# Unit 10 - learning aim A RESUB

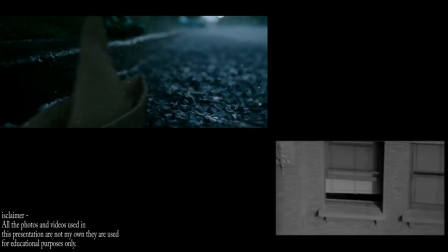In the beginning scene of It is based on the streets and in a sewer with a child as the main focus of the scene,
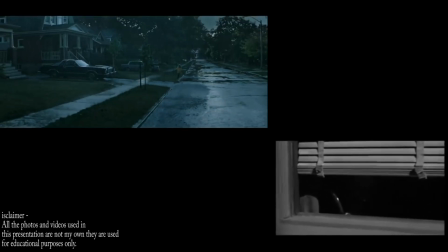whereas Psycho is set in a room in Arizona with two adults, which does not convey to the traditional horror conventions.
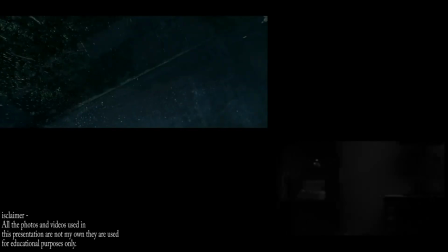Next, on to costumes. There is a clear difference in the costumes within the beginning scenes of these two films.
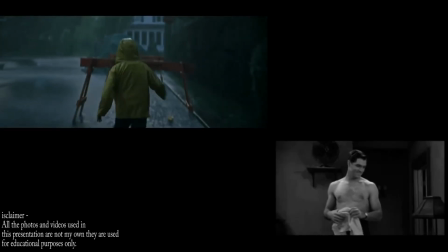For example, Psycho has very little clothing in this scene, and when the actors do eventually put clothes on, their choice of clothing suggests that they are both part of the working class.
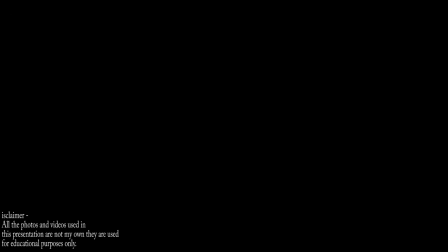Thirdly is the shots and angles.
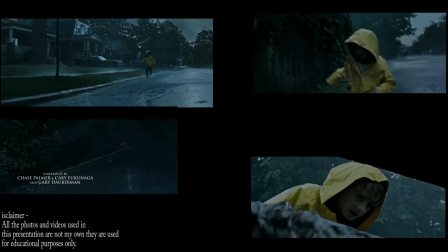It uses lots of panning shots, close-ups, mid-shots and bird's-eye view angles, whereas Psycho uses only mid-shots and high angles to cast the scene.
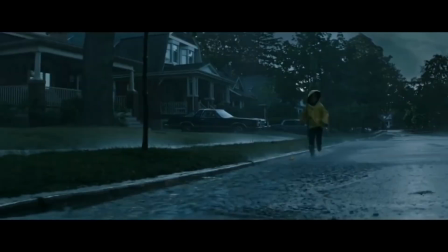Next is the performance.
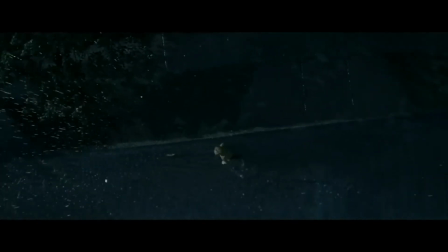It uses a young boy as the main actor in the opening scene playing harmlessly in the rain with his boat, which shows his innocence against Pennywise the clown.
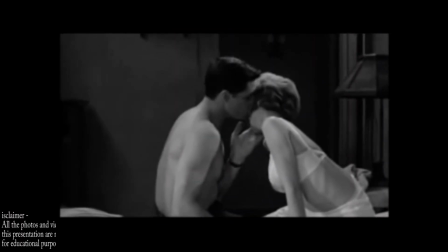Psycho uses a man and a woman in a room with not much performance as they are only talking and kissing and not doing much else.
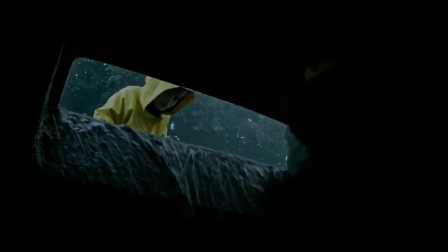Finally, the last difference between these two films in the opening scene is the editing.
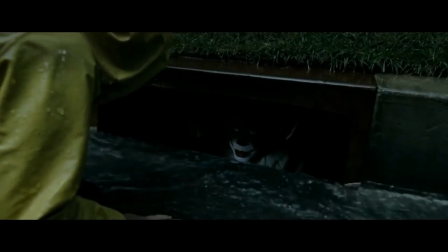It has very smoothly flowing editing up until the part where Georgie's boat is lost down the sewer.
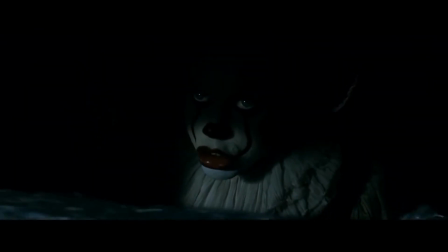This is when lots of cuts too has been used, which also help build the atmosphere and create an enigma.
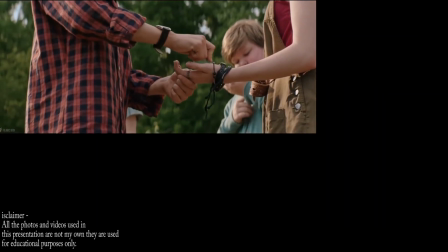In both the ending scenes, there are no similarities between the two movies. So one of the differences we see is that It uses high-key lighting, whereas Psycho still uses low-key lighting.
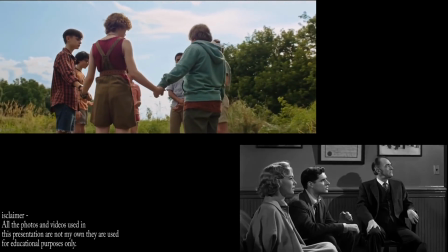This could suggest that the worst part for the children in It is over, whereas it may not be over for the characters in Psycho.
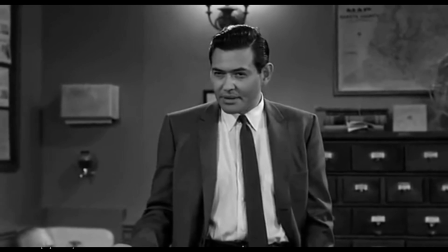A second difference is that in the scene, Psycho uses no background music, only dialogue from the actors, which could suggest that the scene is serious.
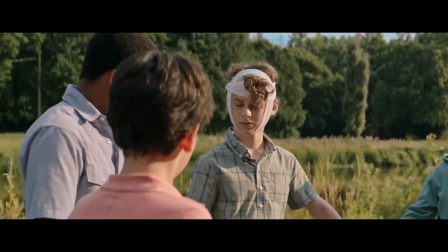In comparison to this, It uses music to help create a heroic atmosphere when the kids are making a blood vow.
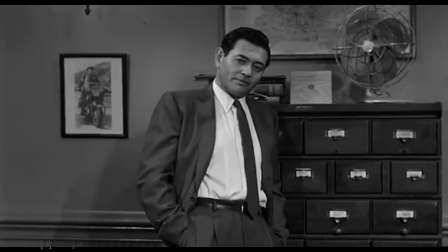Another dissimilarity is yet again Psycho is set in a room, which still does not convey to any traditional horror conventions.
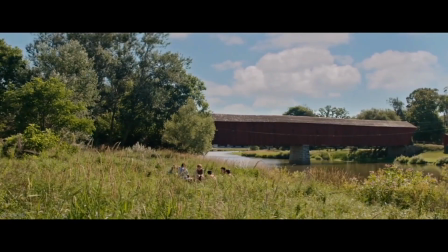Yet It is now set in a field, which seems to be isolated from the rest of the public. Next on to the angles.
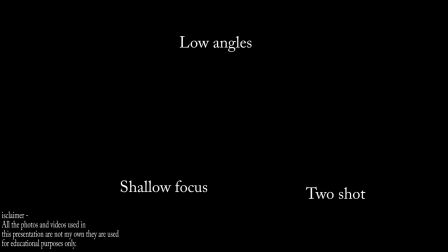It applies low angle shots, two shots and shallow focus to this scene, and Psycho uses both high and low angles alongside mid shots. This shows that It is more advanced with the shot types and angles compared to Psycho, as they don't use any other shots apart from mid shot.
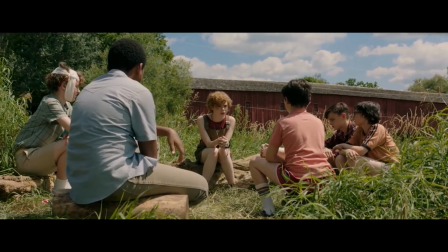They are also wearing normal clothes in It to make it seem more realistic for the audience, and they also use fake blood for when they are cutting their hands.
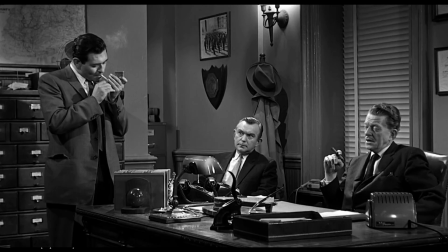Whereas Psycho has all the men in suits and the women in a dress, so they are all dressed formally.
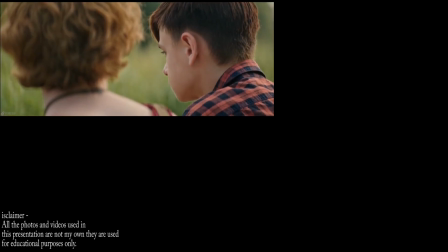Finally, the editing in It flows smoothly again, which could suggest that the worst part is over for them and they can relax.
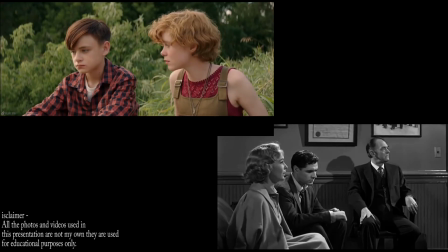And Psycho uses lots of cut twos, with the main focus being on the psychiatrist as he has all the knowledge about Norman Bates.
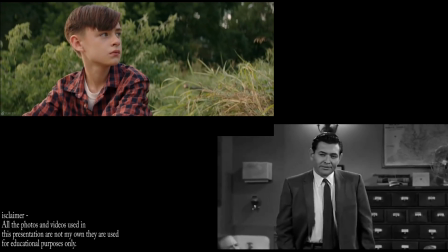I believe that the primary target audience for these genres are 13 and plus because some movies have more conventions of
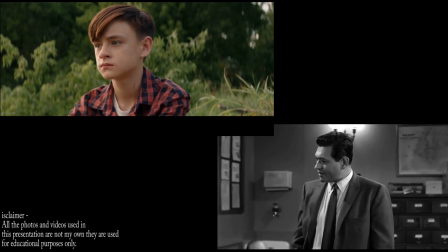horror and they have a wider range of stylistic codes used throughout the film compared to other horror movies,
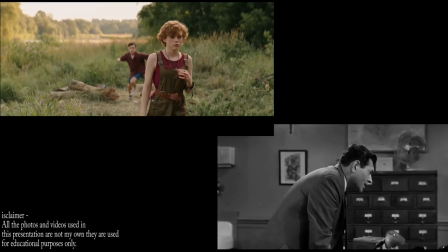e.g. Psycho. It is somewhat conventional to the horror genre because it uses stock characters like
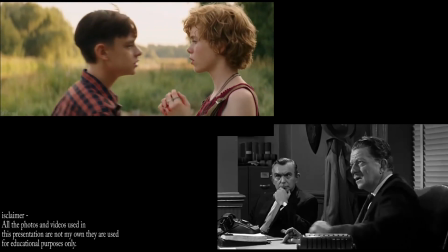the final girl and stylistic codes such as jump scares and low-key lighting to affect the audience.
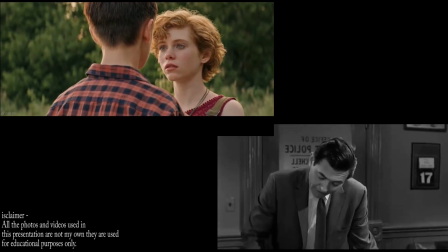Whereas Psycho contributes very little to no extent towards the horror genre because based on from the opening scene and closing scene,
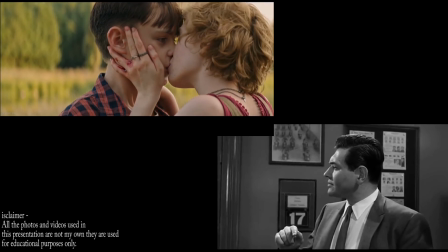there shows no sign of traditional horror movie conventions or stylistic codes, and there is not even any stereotypical stock characters.
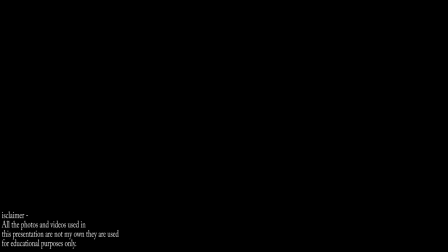In the opening scene to Barefoot in the Park, happy music is played in the background of their carriage ride to the Plaza Hotel.
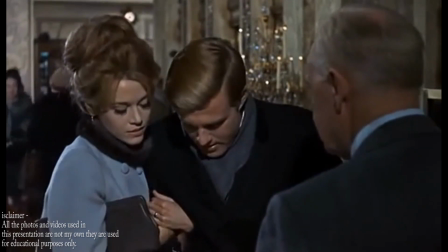This is when we also find out that they are going to the Plaza for their honeymoon, which could suggest why they cannot keep themselves off each other during this scene.
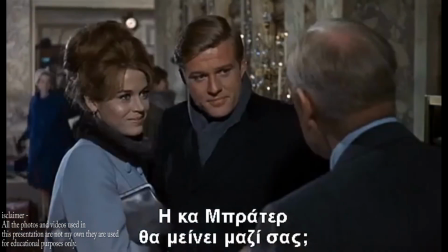The man is wearing a suit and the woman is wearing a posh dressing coat, which doesn't convey to the traditional conventions of a wedding.
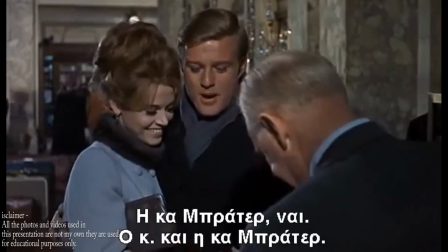We can also see from this scene that the woman is quite controlling in the relationship and likes to be in charge.
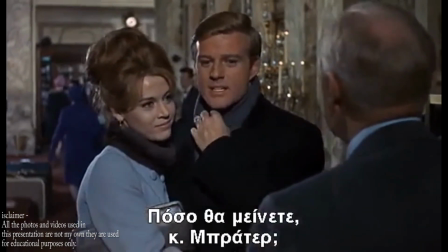However, we see this changes by the end of the movie.
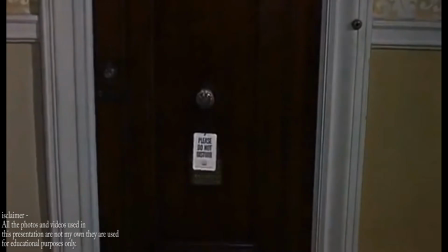There is use of lots of mid-shots, specifically when they are going into the hotel room, and the shot remains focused on their room door and shows a pile of newspapers building up outside their room.
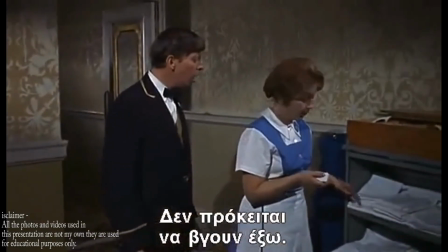This is when we find out that they have not left their room the whole time they have been there.
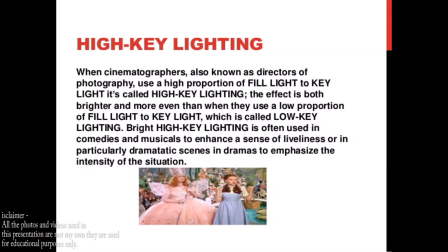High-key lighting is also used so that no shadows are created, and so the audience know that it's a light-hearted film.
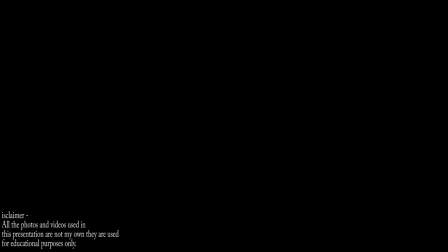The movie also does not use the traditional conventions of a rom-com film, as they get married at the start of the film and stay together throughout, whereas a normal rom-com would be that the two people meet and gradually fall in love and get married at the end of the movie. In the ending
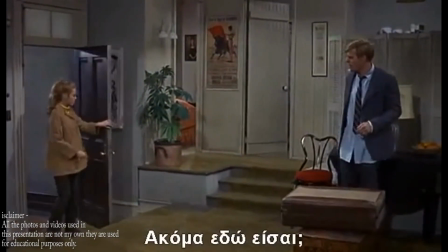scene to Barefoot in the Park, we can see that his suit is all dishevelled and ruined. We then find out from his performance and the way he is acting that he has been drinking.
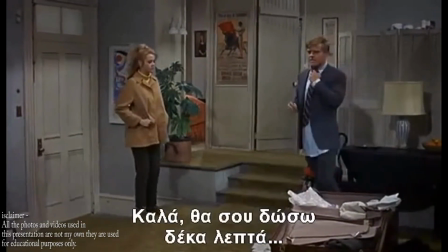He also turns controlling and demanding, which shows how things that have changed from the start of the movie, where she was in control and demanding.
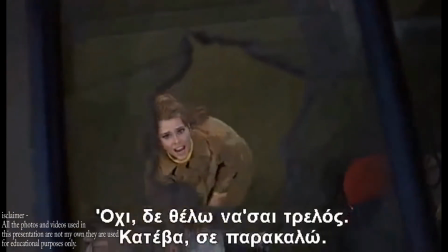However, the woman does take back control by the end of the scene. High and low angles have both been used when he is up on the roof.
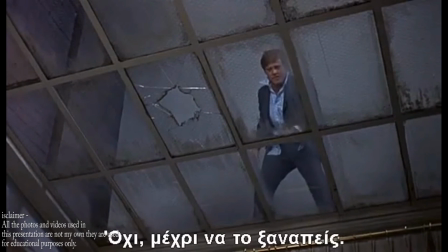A low angle has been used looking up at the actor on the roof to make him appear higher up than he actually is, and a high angle has been used when looking down onto her to make the audience feel as if they are in his shoes.
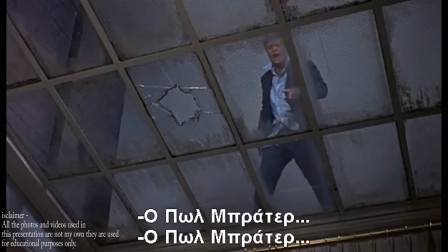Tense music has also been added for dramatic effect at the part where he is on the roof to build an atmosphere and put the audience on edge.
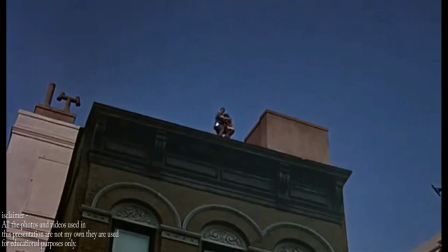Long shots have also been used in the roof shot to show how high up he is on the building. An extreme long shot has been used along with a low angle when both actors are up on the roof. This is to give the impression that they are up much higher on the building,
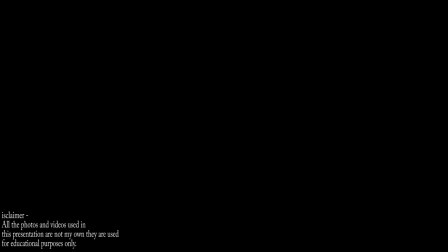which also adds to the dramatic atmosphere. At the end of the scene, cheerful music is also used to celebrate that she saved him and they are safe. This shows how strong their marriage is and what she's willing to do for him. In the beginning scene to the romantic comedy Just Go With It, many stylistic codes have been used.
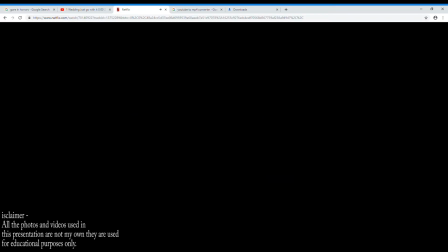To start with, high-key lighting has been used, which straight away tells us there is no intention of jump scares or monsters in the film.
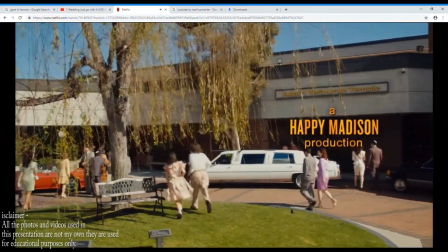The first shot of the scene displays an establishing shot of the temple with limos outside and lots of people dressed in suits or dresses.
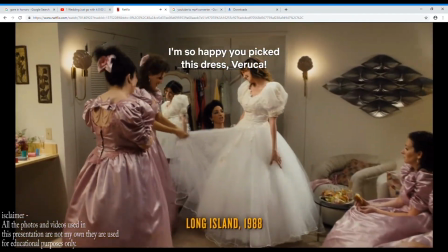It then cuts to the inside of the temple where the audience can confirm that it is a wedding as we see the bride in her dress with her bridesmaids.
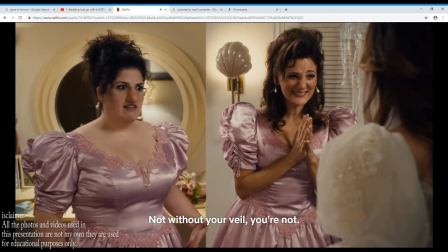At this moment, happy music is being played in the background as weddings are associated with happiness. This makes the audience also content as it is a cheerful way to start the movie.
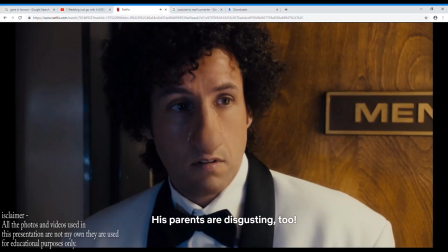However, the atmosphere soon changes when a use of a zoom-in technique to show the actor's tears and expression is used alongside sad,
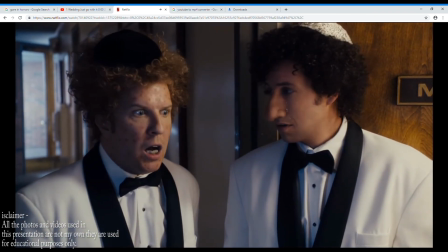sympathetic music at the part where the groom overhears the bride and bridesmaids talking about him and how she cheated on him.
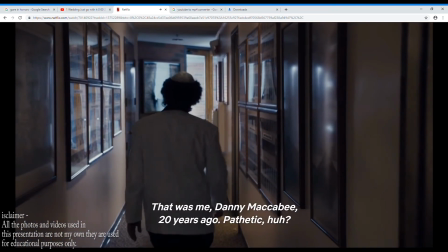It very quickly changes the atmosphere of the movie as well as the audience feelings towards the characters at this point.
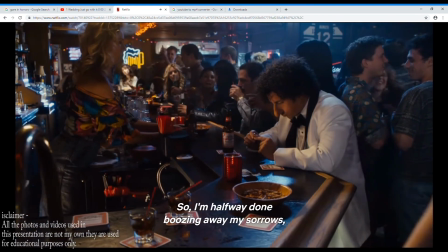Non-diegetic sound is then brought into the scene as the main character starts narrating from this point onward, which makes it clearer for the audience to understand.
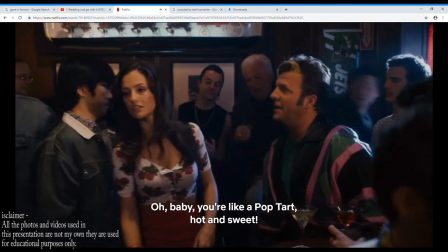Diegetic music is also heard in the background in the next shot as the setting is changed to a bar.
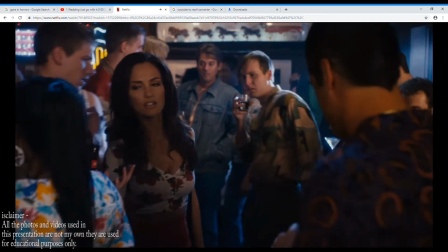This makes it more realistic for the audience, as if it were just the actor speaking it would seem staged and unreal.
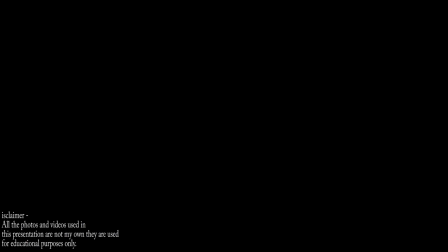Many different shot types and angles have been used throughout this scene to give off the best shot of the actors when filming.
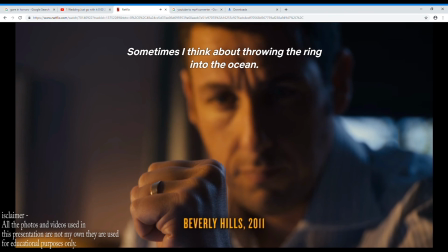For example, shallow focus has been used when he is sitting on the chair looking at his wedding ring. The focus changes from the ring on his finger to the expression on his face, which draws the audience's attention towards it.
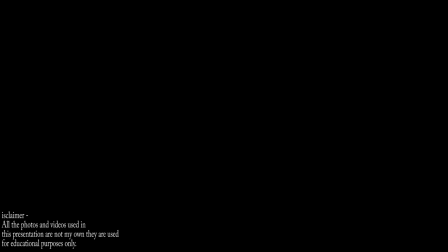The use of stylistic codes does not seem conventional for a rom-com so far, as not much romance has occurred yet. The primary target audience for this movie would be teens/young adults, as the humour is appropriate for this age range compared to older adults.
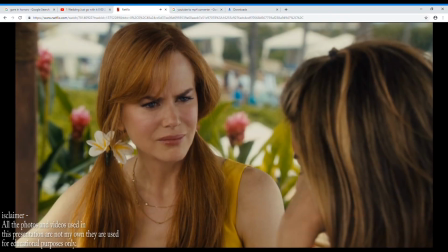In the ending scene to Just Go With It, again high-key lighting has been used so that no shadows are created.
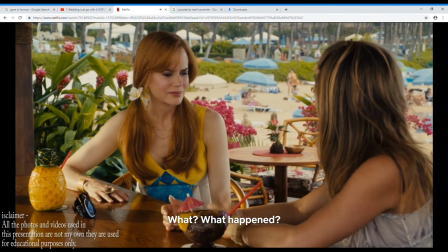A beach setting has also been used, which adds more romance to the scene and creates a relaxing atmosphere.
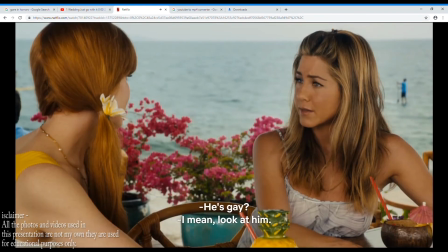The use of non-diegetic music has been added to help build up to the moment in which they kiss.
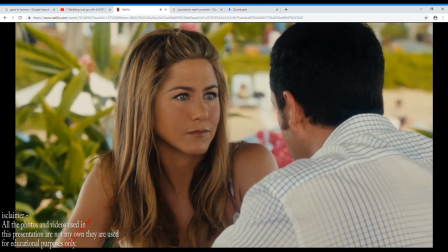Over-the-shoulder shots and close-ups have been used in this scene to show the expression of both actors while he confesses his love.
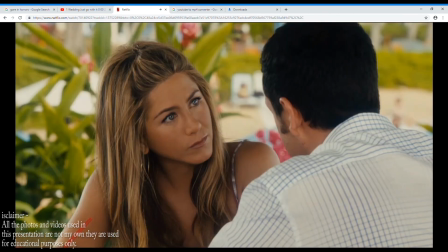At this part, the actress is in denial that he loves her and thinks that she is not good enough for him.
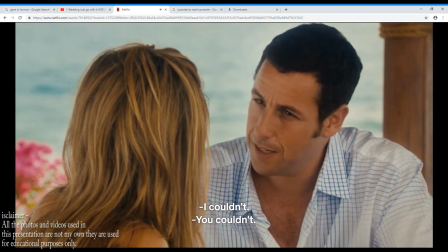This makes it more realistic and relatable for the viewers. It also makes the audience feel happy as both actors are joyful and end up together.
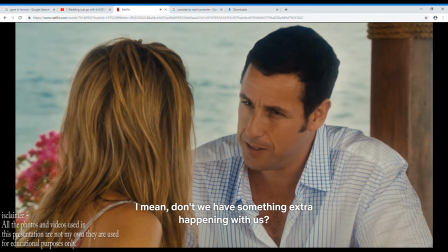Zoom-in techniques have been used for intensity and to show the expression of both actors before they kiss,
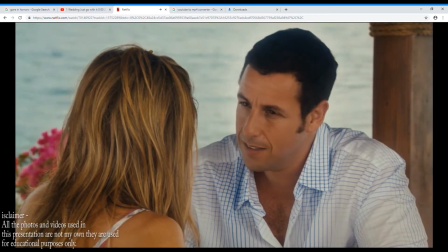which is effective because the audience can then predict what is going to happen next. It then cuts to in the future where it shows him at a wedding again.
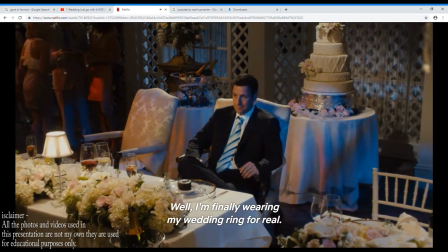This is when the diegetic sound of the narrator comes back, which links back to the beginning of the movie.
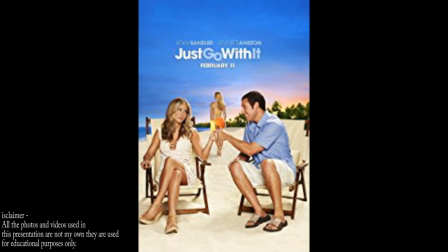There are quite a few similarities between both Just Go With It and Barefoot in the Park, starting with the fact that they both use high-key lighting.
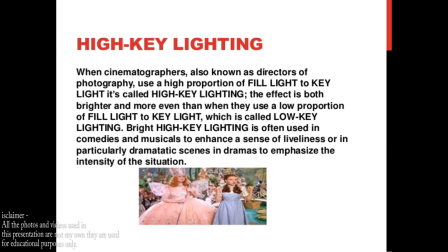This confirms to the audience that it is a light-hearted, comedic film with no aspects or conventions of horrors.